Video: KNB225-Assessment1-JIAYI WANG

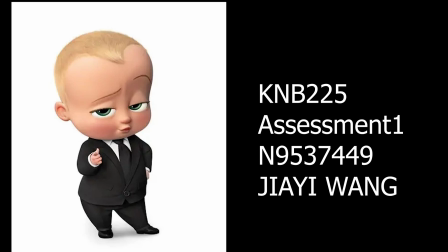(0:00)
The 12 Principles of Animation, organized in the 1930s, proposed by legendary Disney animators Frank Thomas and Ollie Jackson. These 12 principles laid the core methodology for traditional animation and are known as the Animation Bible. They are still widely used in 2D, 3D game, and special effects animation.
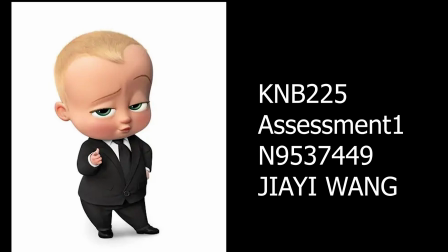(0:18)
So, how do these principles apply to the Boss Baby? Let's start with a few core principles.
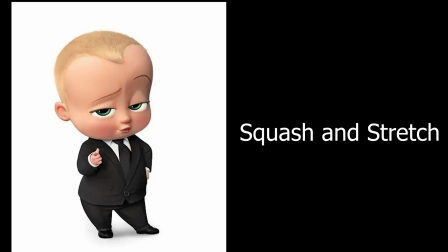(0:24)
Squash and stretch. This is one of the most important principles, emphasizing the flexibility and the weight of a character or object in motion.
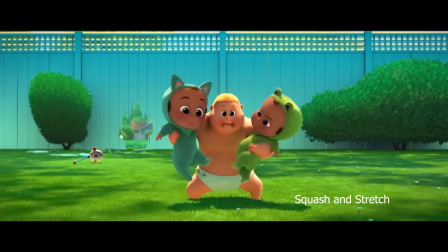(0:33)
The strong baby's body squeezes when he catches falling children and then stretch again when he stands upright, creating a realistic sense of movement.
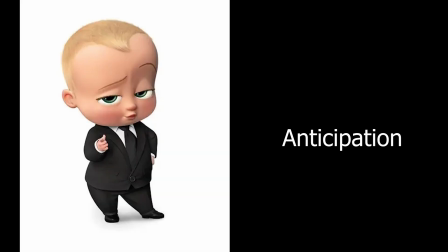(0:42)
Anticipation, the preparatory phase of an action, providing the audience with visual cues and foreshadowing of the upcoming action.
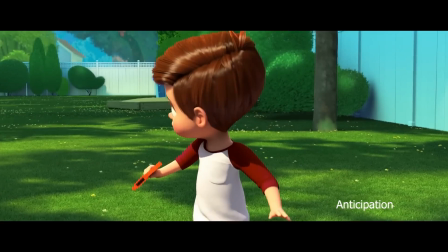(0:49)
Before Tim turns and runs, he first squats slightly and leans forward, preparing for the run.
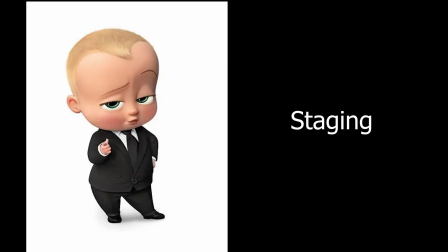(0:56)
Staging. This principle refers to how to clearly present an idea so the audience can grasp it at a glance.
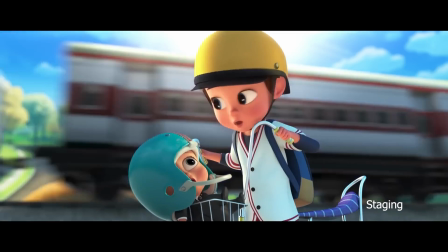(1:03)
The Boss Baby uses a shallow depth of field to focus the viewer's attention on Boss Baby and Tim.
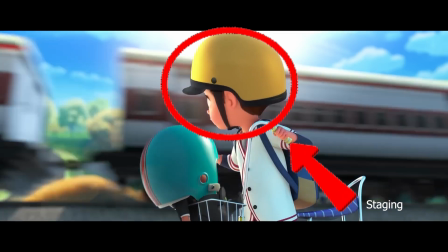(1:08)
The sunlight filtering through Tim's head highlights their silhouette, conveying their joy after surviving a disaster.
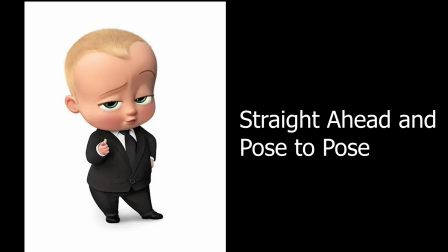(1:17)
Straight ahead and post-pose. Straight ahead means drawing from the beginning to the end. The animator will start with the first frame of the action and draw it frame by frame until the action is complete. Pose to pose means moving from key pose to key pose. Animators first draw a few key movements, starting point, turning point, and ending point.
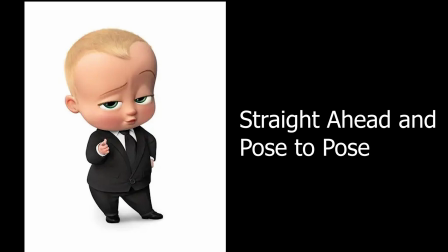(1:35)
Then in betweens, starting from the movement he started, animators draw his body movements, arm swings, and facial expressions as he retreats, creating a more natural and fluid movement.
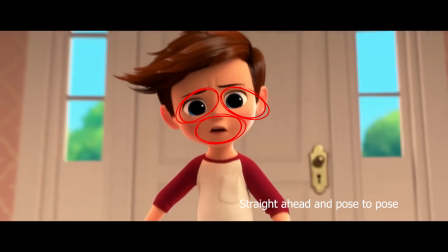(1:46)
Tim's body language and facial expressions show initial confusion,
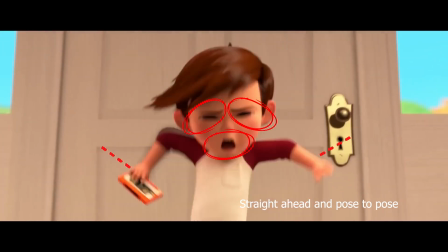(1:49)
followed by surprise and an immediate setback until he's pressed against the door, eyes closed and mouth open.
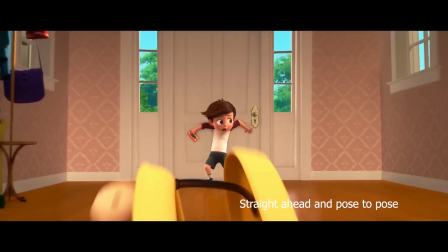(1:56)
Finally, his eyebrows rise, eyes wide, mouth open and arms raised. Follow through and overlapping action.
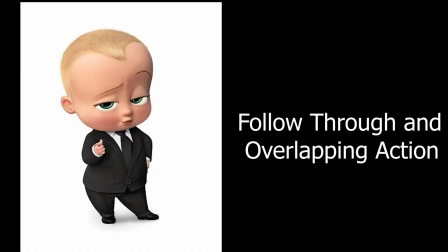(2:02)
Follow through means that after main action stops, the auxiliary parts will continue to move for a period of time before gradually stopping, simulating the effects of inertia and electricity.
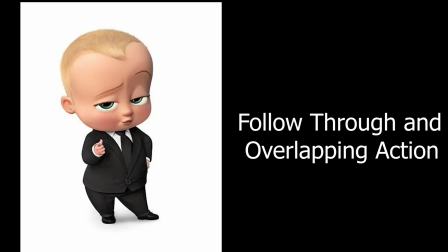(2:16)
Overlapping means that different parts of the body move at different rhythms, rather than completely synchronized.
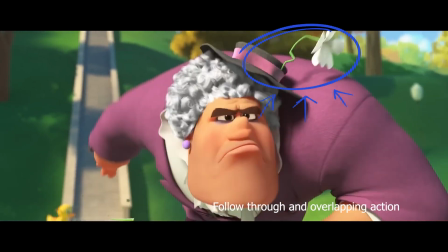(2:23)
When Lady Man chases Tim and Boss Baby, she rides a toy car to chase them.
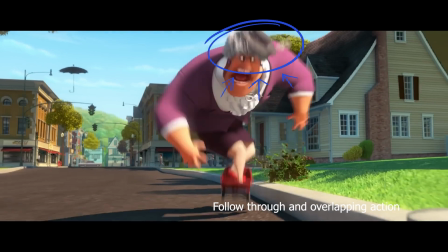(2:27)
As the main body movement, the small flower on her head shakes and her hair also starts to shake with the movement.
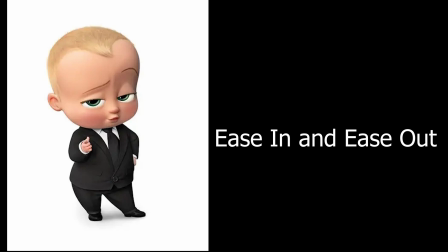(2:33)
Easy in and easy out. Acceleration and deceleration in an action should be gradual to avoid abruptness.
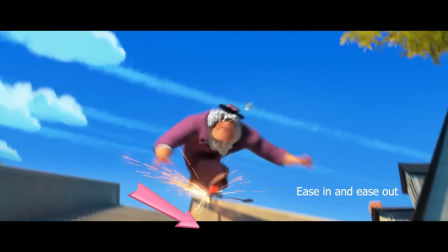(2:41)
When Lady Man rides a scooter down the stairs, her speed gradually increases,
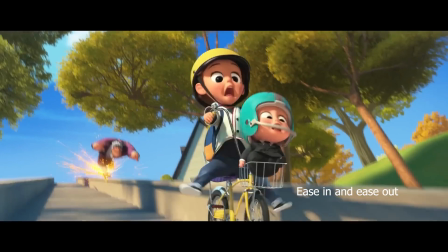(2:46)
sparks flying from the wheels, embodying the power and speed of sprint.
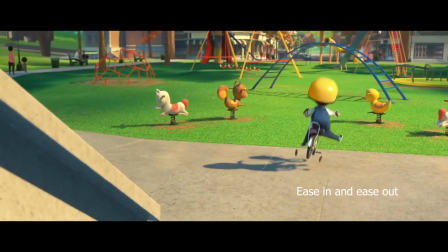(2:51)
Then at the bottom, the movement gradually slows.
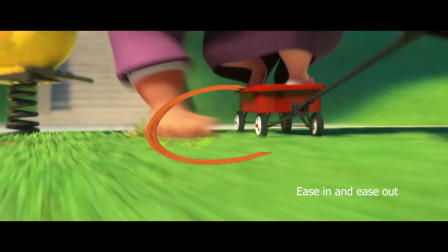(2:54)
Lady May uses her hands to support herself as she slides, creating a natural inertial deceleration effect.
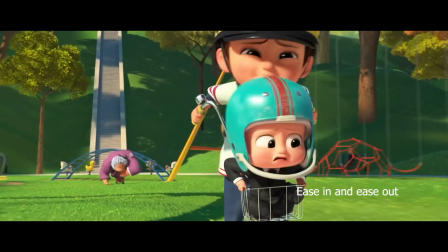(3:01)
The interaction between the sparks and the movement makes the scenes both tense and realistic.
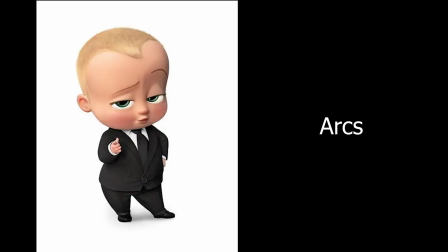(3:07)
Arcs. Human movement naturally follow arcs, which make the action appear more fluid and natural, rather than mechanical, linear.
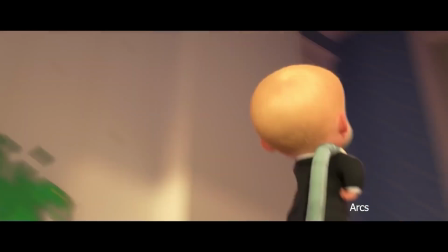(3:16)
When Boss Baby takes advantage of a Lady Man's momentum, he leaps towards her.
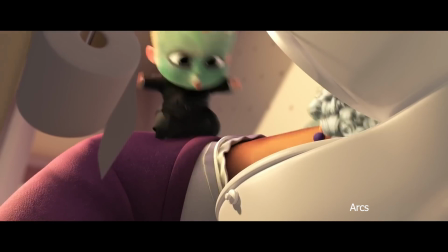(3:21)
This leap creates a graceful arc, add power and making the scenes more vivid and engaging.
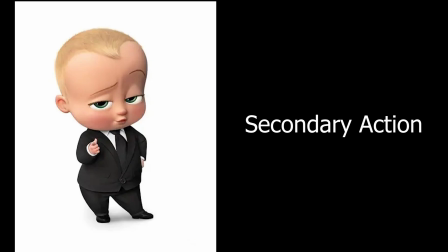(3:27)
Secondary action. This refers to supporting actions that accompany the primary action.
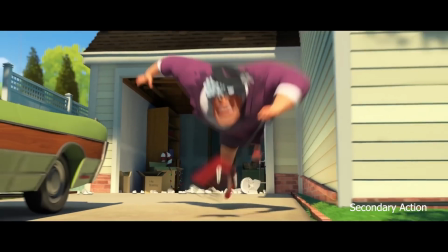(3:32)
When Lady Man is driving a toy car, this practically transcends Boss Baby and Tim.
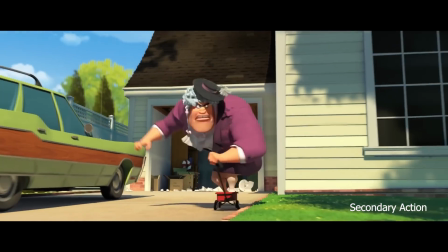(3:37)
She not only focuses on steering but also grabs the joystick tightly.
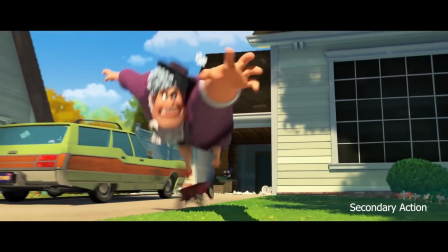(3:41)
Her brow furrowed, her eyes wide, her mouth tense and teeth bared, her shoulders stiff,
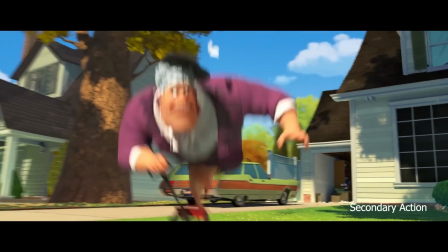(3:47)
and her clothing swaying slightly with these secondary movements reinforce her angle and nervousness.
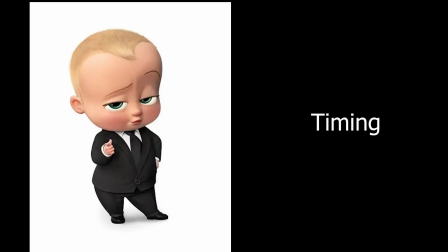(3:54)
Timing. It determines the rhythm and texture of an action and is crucial for conveying weight, texture, and motion.
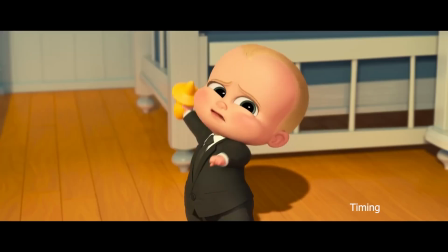(4:01)
When Boss Baby throws a rubber toy, the toy quickly falls to the ground and then bounces back into Tim's hands.